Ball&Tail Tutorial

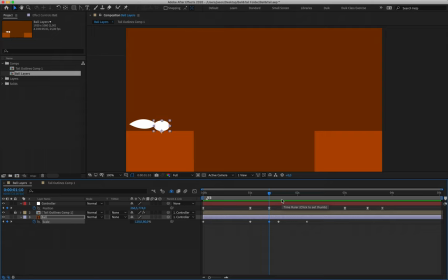[16:21]
Five frames later, one, two, three, four, five, remember that you can navigate up and down your timeline either by using page up and page down on a Windows machine or on a keyboard, or if you're on a MacBook like myself, holding down Command and using the left and right arrow keys will shift you up and down.
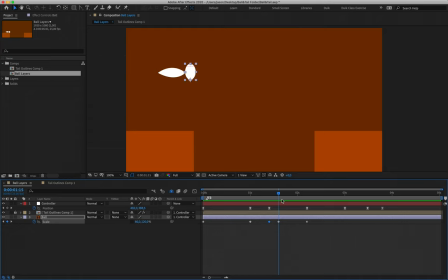[16:36]
So, my fourth scale frame, five frames beyond my third frame, will read 80, 120. And then my fifth scale frame, in line with my fourth position frame, reads 100, 100.
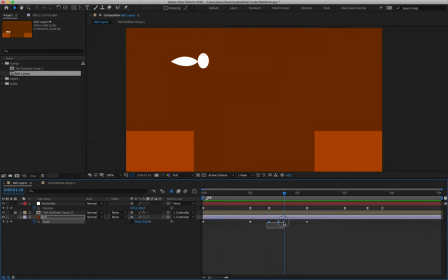[16:50]
Now, I need to do the exact same thing. These two keyframes that we've now just made, where we have a squash to stretch, we are going to essentially just copy these two frames and paste them back here, but then swap them around. So what I'll do is just hit Command-C, Command-V to paste those two frames, all right?
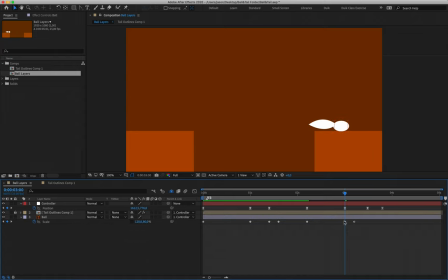[17:08]
And you'll see that I've now pasted my first frame is where my ball is nice and flat. So the frame that has it stretched out, I'm just going to count five frames to the left, one, two, three, four, five, and I'm just going to move that keyframe there so that it actually comes before the flattened frame.
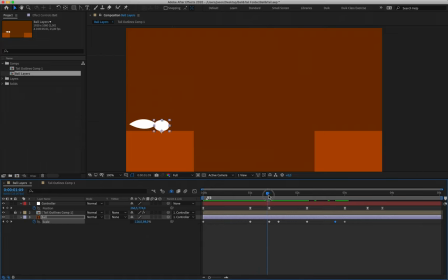[17:27]
That way, we guarantee that my ball squashes down before the jump, stretches as he jumps, comes back to a perfect circle, stretches due to the speed of him falling, and then squashes where we hit the ground.
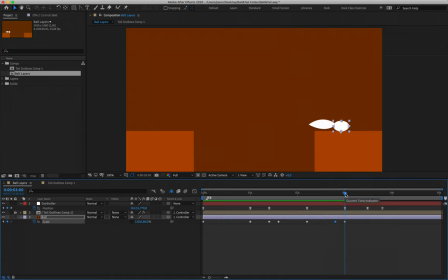[17:42]
Now we may need to adjust the positions of these keyframes a little bit depending on how we adjust it in the graph editor, but we'll take a look at that in a moment. For these little bounces, I'm not going to be too stressed about stretching my character up.
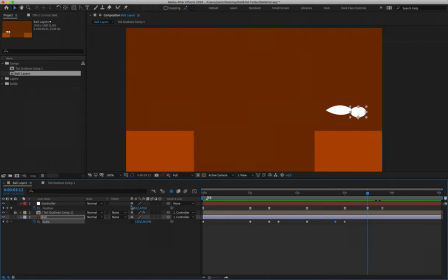[17:57]
Rather, I'm just going to align myself with my second last position frame. That needs to be 100, 100. I'll align myself with my final position frame, and that can be something like 110, 90, just to have a little bit of a blip at the end.
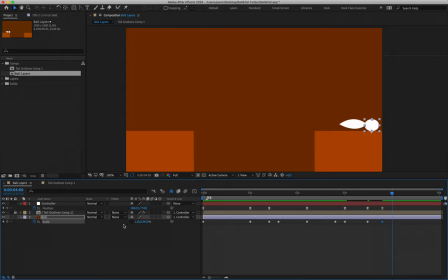[18:14]
And then five frames later, 1, 2, 3, 4, 5, we can bring that back to a value of 100, 100. All right. It's important that we never have our ball make its final landing as a perfect circle, because then we kind of break the illusion or the rules that we've set up so far, that it will distort as it moves.
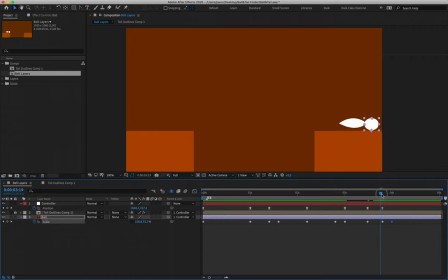[18:33]
So we always have it a little bit of a blip at the end and then coming to rest. And this little blip is actually then considered part of our follow-through and overlapping action, which is quite nice. Okay, so if I play this back, it's looking okay so far.
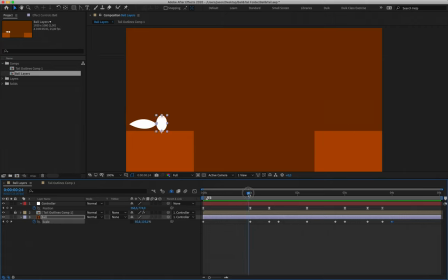[18:49]
We've got the basics that we need. So to run through it one more time, first keyframe, 100, 100. Second keyframe, that reads 80, 120. Third keyframe reads 120, 80. Five frames later, we then read 80, 120. Perfect circle as we get to the top of our jump.
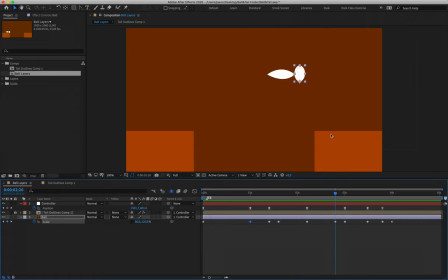[19:07]
80, 120 as our ball begins to stretch on his way back down to the ground. In line with our fifth position keyframe, as the ball hits the ground, we squash down to 120, 80. As we near the top of that little jump, it comes back to a perfect circle, 100, 100.
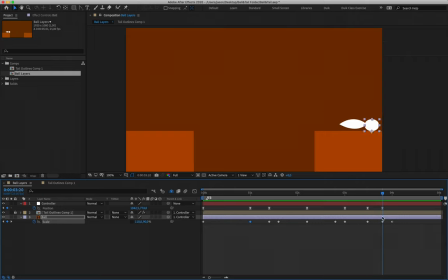[19:24]
And then we have a little scale blip at the end where, in line with our final position keyframe, our scale reads 110, 90. And then five frames later, it comes back to 100, 100. Okay, I'm going to apply easing to these.
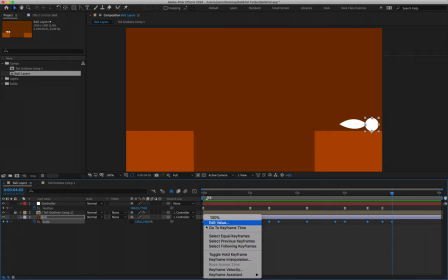[19:38]
So I'll select them and either hit F9 on my keyboard or right-click, keyframe assistant, easy ease.
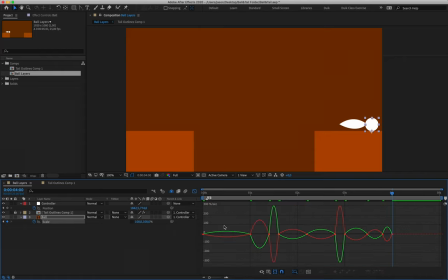[19:44]
And then we can dive into the graph editor. Okay, now, we want obviously the motion that we define here in our graph editor to match the motion of the position. The position change is what is driving this major force. So if I go back into the graph editor for position,
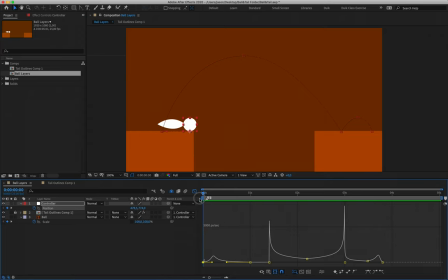[20:04]
you'll see that I have got a little peak here at the start so that our character speeds up and then slows down into that slide. We then have a massive force as our character jumps. Then I have our slowest movement as he sails over the gap,
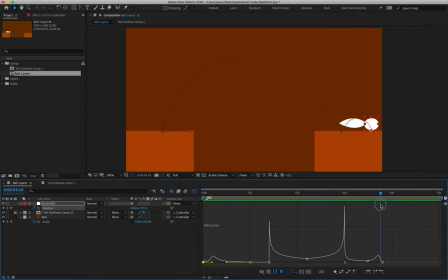[20:21]
a peak where he lands, and then a small little cliff face almost in our graph there, just to ease out our landing.
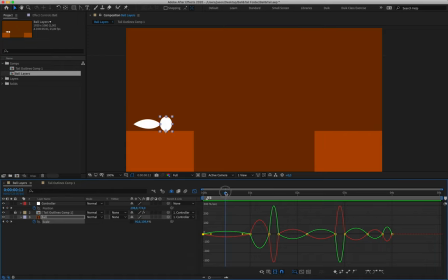[20:28]
And we're going to try and replicate this as best we can for the scale in the graph editor. So to begin with, I'm just going to select my second keyframe over here.
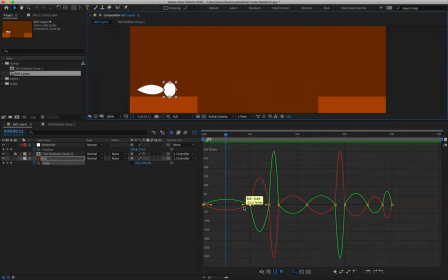[20:38]
Let me just make this a little bit larger for you guys. And I'm going to drag my handles to the left. The exact same graph that we had for the position.
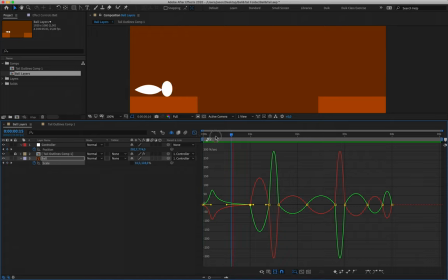[20:51]
All right, so I'm not going to make it too sharp. That's looking good. It is scaling the same time that it is moving. And that's when you can tell that your scaling is off or if it's on point. If the scale changes at the same speed and rate of the movement, then your squash and stretch is looking good.
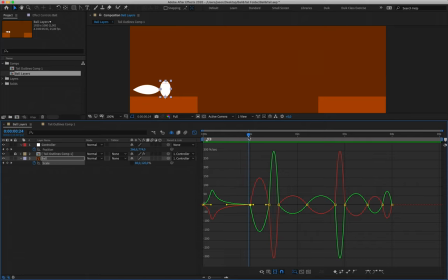[21:08]
All right, so that's our first movement. Our second movement, our ball squashes down, getting ready to jump. So I could have this play out in a couple of ways. I think what I wanted to do is I'm going to select my third scale keyframe and I'm going to push the left handles a little bit to the left.
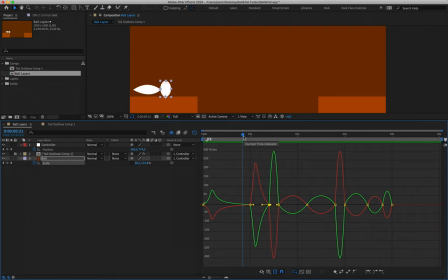[21:27]
And that means that my ball is going to squash down quite quickly. I might even adjust this ever so slightly. Just so it looks like our character is crouching down quickly and easing into that position as well.
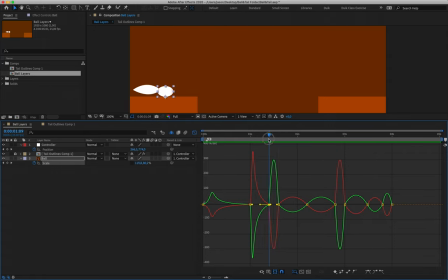[21:43]
All right. Where our ball leaves the ground, this is where our stretch occurs.
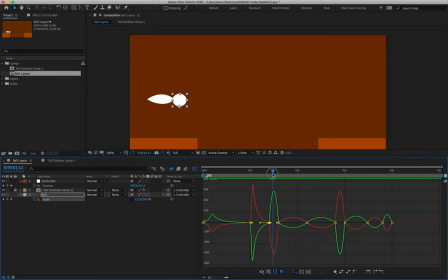[21:51]
So that's where our ball starts stretching before coming to a perfect circle. We want that change to occur very quickly. So aligned still with my third keyframe here, if I just zoom in, I am going to essentially just mimic the shape that I just made for that squash down.
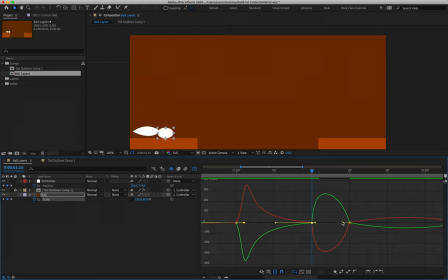[22:09]
So I'm going to have a majority of that movement take place at the start. And that's going to look something like this. And that just means that it's not going to look like a flattened pancake as it leaves the floor.
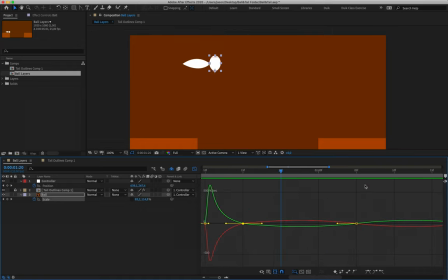[22:24]
It's going to stretch up and then it's going to start coming back to a perfect circle. And these I can leave. I'm actually quite happy with how the timing for this transition back to a perfect circle is working out.
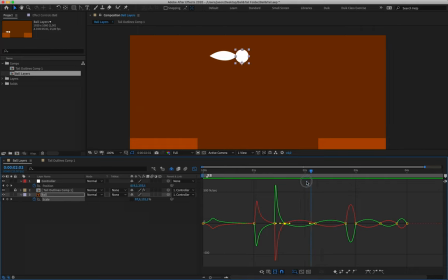[22:38]
So this sort of like loop over here that takes place as our character is progressing from the stretch to the perfect circle, from perfect circle to stretch, I'm going to leave those as they are. Coming on to the next loop, this is the loop essentially as my ball hits the ground.
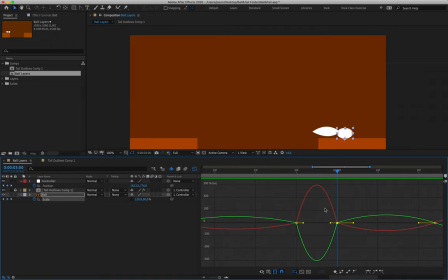[22:56]
So I'm going to align myself with that keyframe there. And if we take a look at what's happening here, you can see that my ball is starting to flatten out before it hits the ground. Right, so we want to try and stop it from doing that. And that means that we have our graph looks something like this,
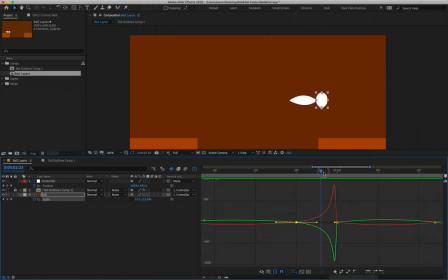[23:17]
which means that it stays in that stretch and most of its action occurs as it hits the ground right there. So that's looking pretty good. Okay.
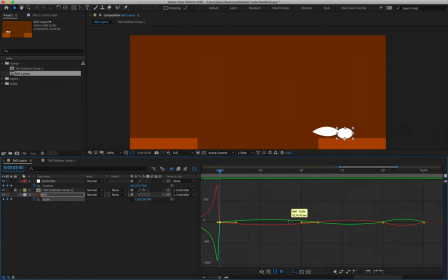[23:32]
Dope. Now, where our ball has made contact, this is where we're going to sort of follow through with the technique that we've learned so far. So as our ball makes contact, we're going to have a peak over here. And that's because I wanted to pop from being a flattened ball up to a perfect circle quite quickly.
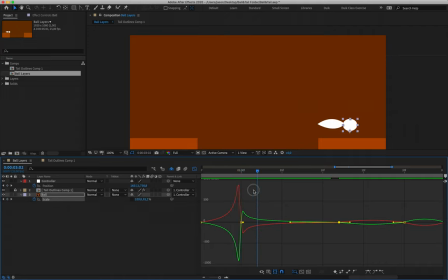[23:54]
So most of my scale change is occurring over these three frames around this key here. Boom, perfect circle. Excuse me.
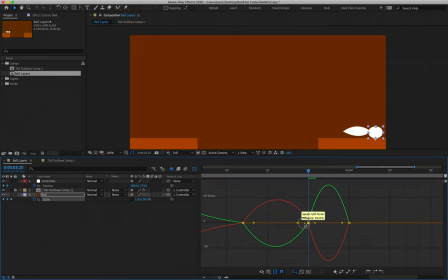[24:06]
This little blip over here, we can treat this as the same. We're going to have our peak occur on its point of impact. Now, this isn't a very large transition, so we don't need it to be an exceptionally strong peak on either side,
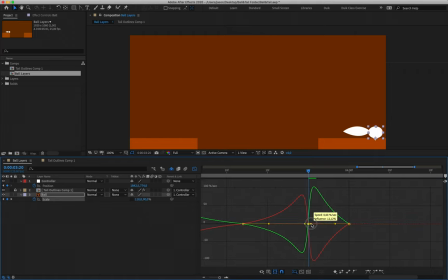[24:22]
but we're just going to create a little bit of a bow tie peak there. And if I play that back, that's looking pretty good.